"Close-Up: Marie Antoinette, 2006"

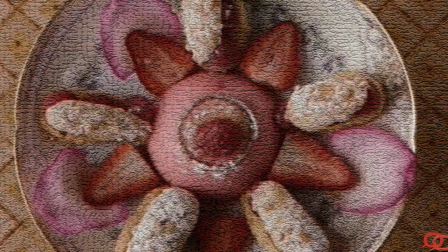3:50 I've actually been watching this sequence for years. it's always perplexed me it's always been at the heart of what I love about the film
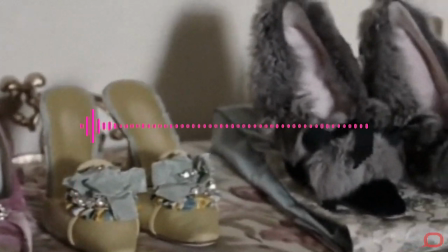3:58 a few years ago I was teaching this in a class and I showed these sequences
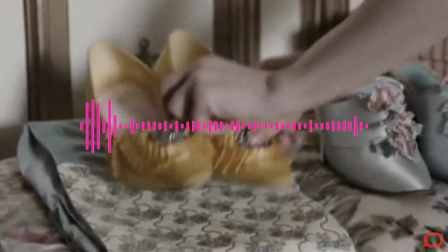4:03 that you've just watched for example the way that images are cut together on
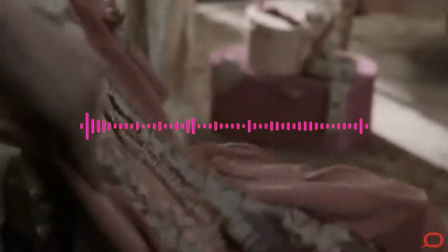4:07 a beat I hope you noticed that you can take it back if you wish but you can see that Coppola is actually cutting the imagery
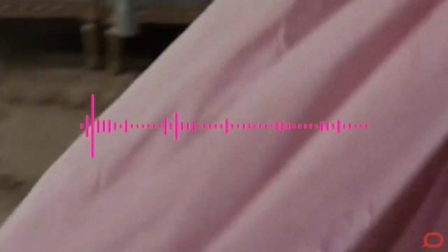4:15 to the beats of the song usually on hard beats
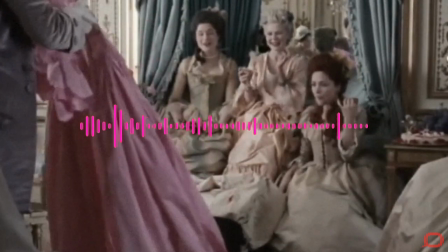4:19 that's interesting in itself you might have got a sense that when we cut to people walking through the frame
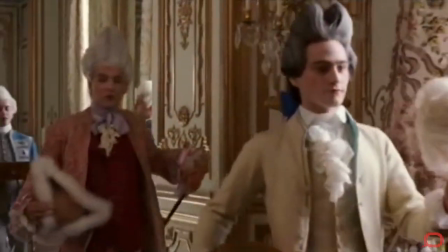4:26 weirdly they seem to be walking to a beat again all very odd because obviously these
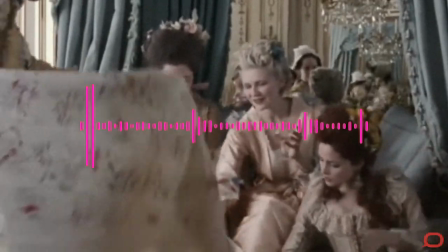4:32 people are trapped in the 18th century in a period drama I was teaching the film and I asked
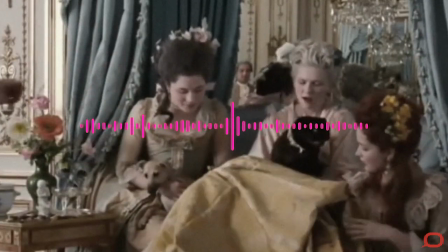4:38 them some of these same questions is that the questions that I'm asking you to think about and this fantastic student
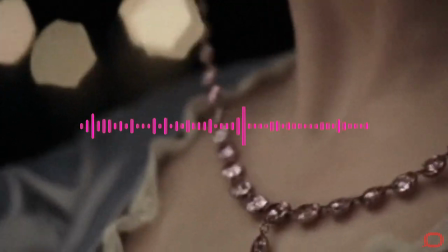4:45 cautiously piped up and said it's as if all of them are listening to the music
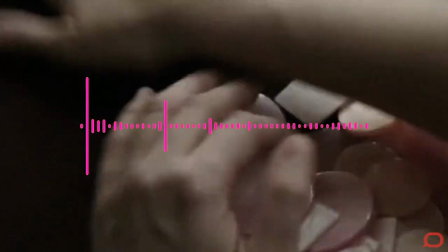4:53 and it was that moment that i paused and i thought of course that's the answer they're actually listening to the music
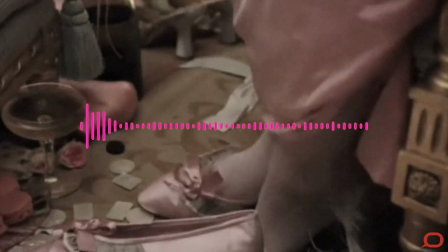4:58 the past and the present become conflated because
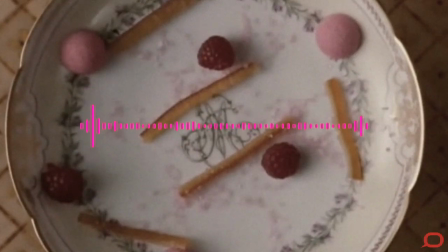5:04 these figures in the versailles court in sophia coppola's larger than life
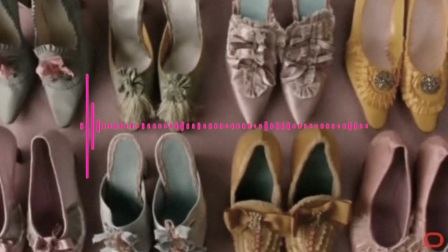5:09 hyper real history they're actually listening to Bow Wow Wow.
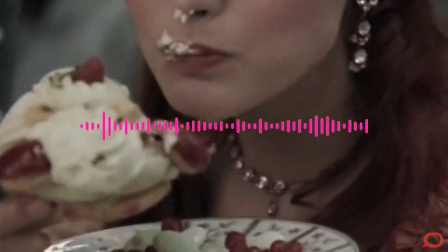5:15 We know that Sofia Coppola used temp tracks, temporary music, in the filming of Marie Antoinette.
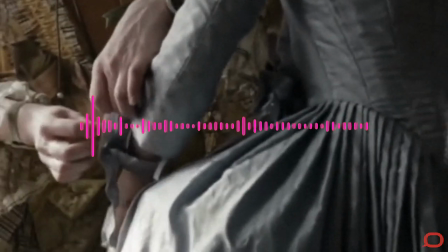5:23 We can clearly see that these bodies are animated by the rhythm of Bow Wow Wow Newark music, and this seems to me the crux of the question.
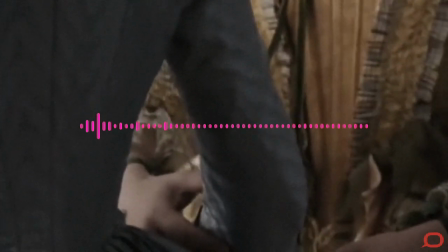5:33 On one level, yes, we can criticise it as a history. We can always argue that film has not been faithful to history.
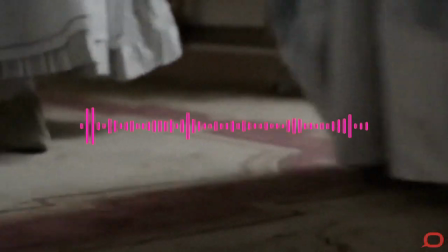5:40 Some of my favorite films are absolutely aggressively unhistorical and perhaps they should be criticized for that.
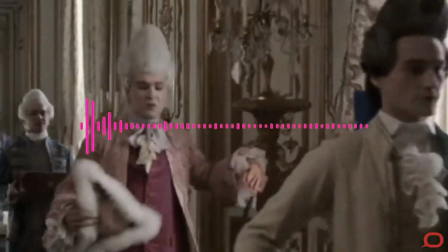5:48 Consider what Oliver Stone did with the opening montage in JFK to completely
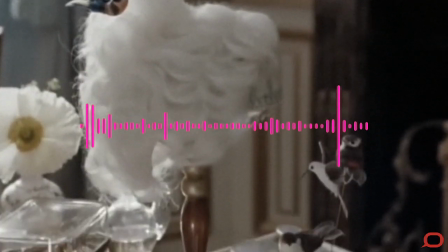5:53 problematize a 1960s history.
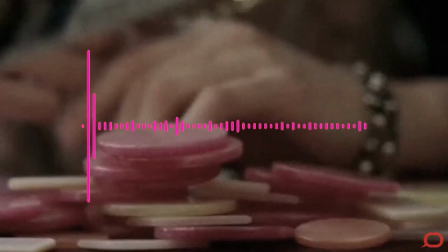5:59 Now when we look at the music again.
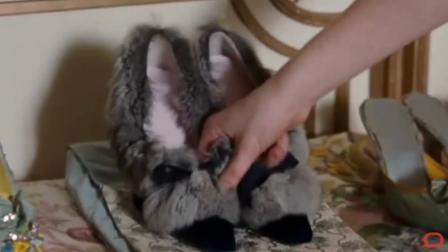6:06 Can you feel this rhythm? Have a look at the way the sequence is being cut.
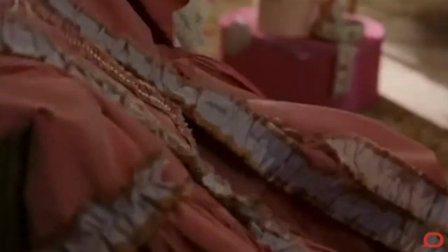6:12 It's as if history is quite literally in front of our eyes, being brought to life by a rhythm.
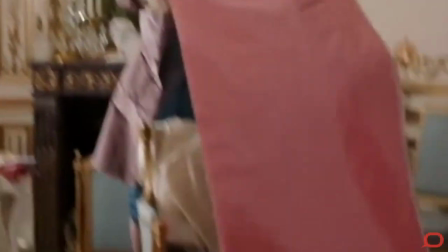6:19 They're listening to the music.
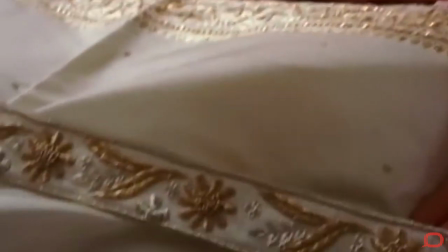6:21 We now also see that in subtle ways, and sometimes not so subtle ways, it's as if they're moving to the music,
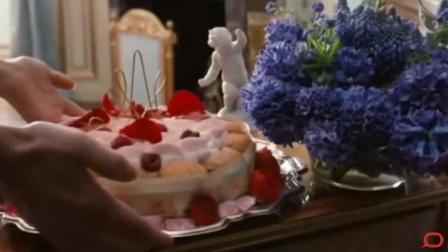6:28 as if their bodies are moving to the music, vibrating with this music from the present.
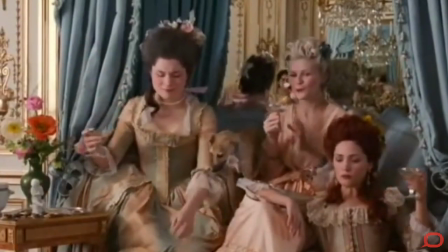6:35 Sofia Coppola has done this throughout her work, from the Glorious Virgin Suicide to Lost in Translation,
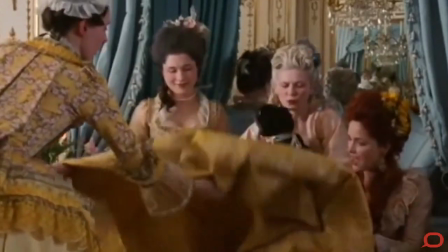6:42 to some way, all of these films in some way are asking questions about the way that the past becomes the present.
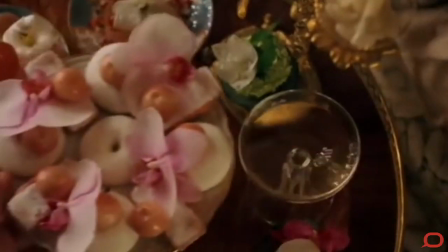6:50 This isn't film as documentary. This is where I think critics get it wrong.
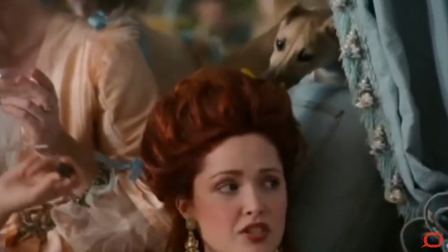6:56 Films about history don't necessarily need to be faithful to a history.
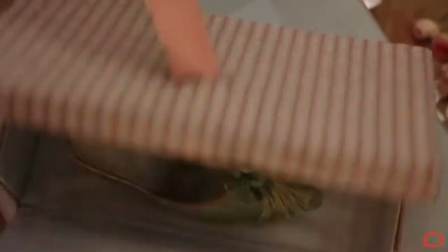7:02 They need to invent history. That's the entire point of historical filmmaking. It's not to be detached, objective, authoritative.
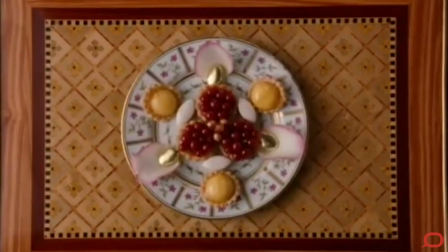7:09 Films about history are not necessarily factual. In the case of one of the great examples, in my opinion, with this film,
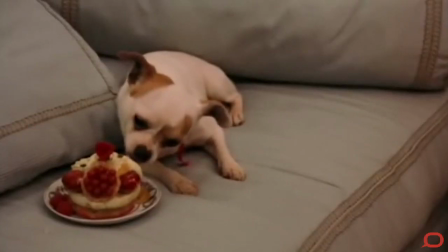7:17 history is instantaneously rhythmic, pulsing, playful, comical.
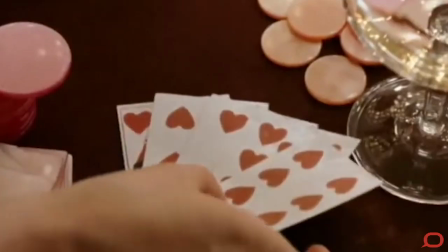7:23 It's history as a sort of hyper-real lens. Coppola understands that film history is always a reflection.
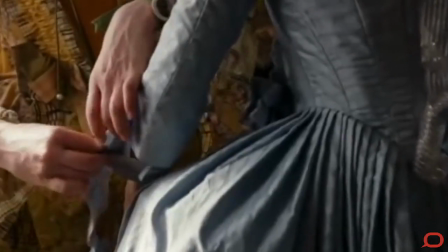7:31 All of her movies are subjective reflections.
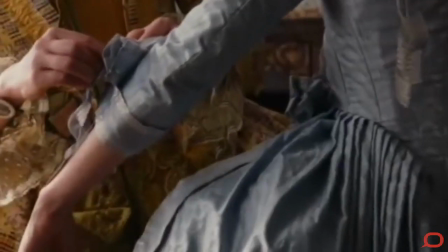7:34 But this one is particularly intimate, I think, because this is a reflection on a historical past that she's bringing to her own contemporary point of view.
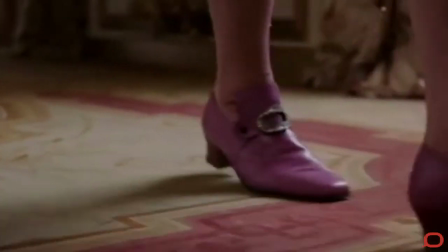7:42 And it's in the essence of that point of view, that unique way of seeing the world,
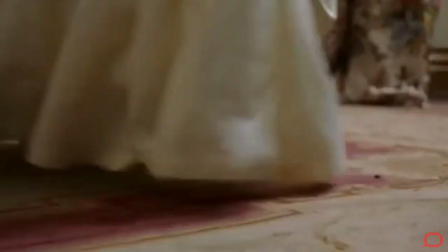7:47 that I think makes Coppola such a provocative filmmaker when she does turn her eye to history.
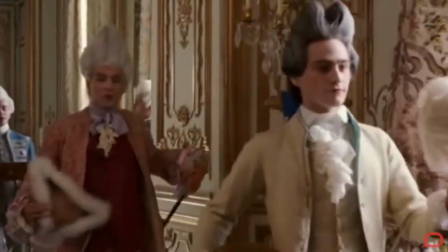7:53 It's her subjectivity that makes history rich.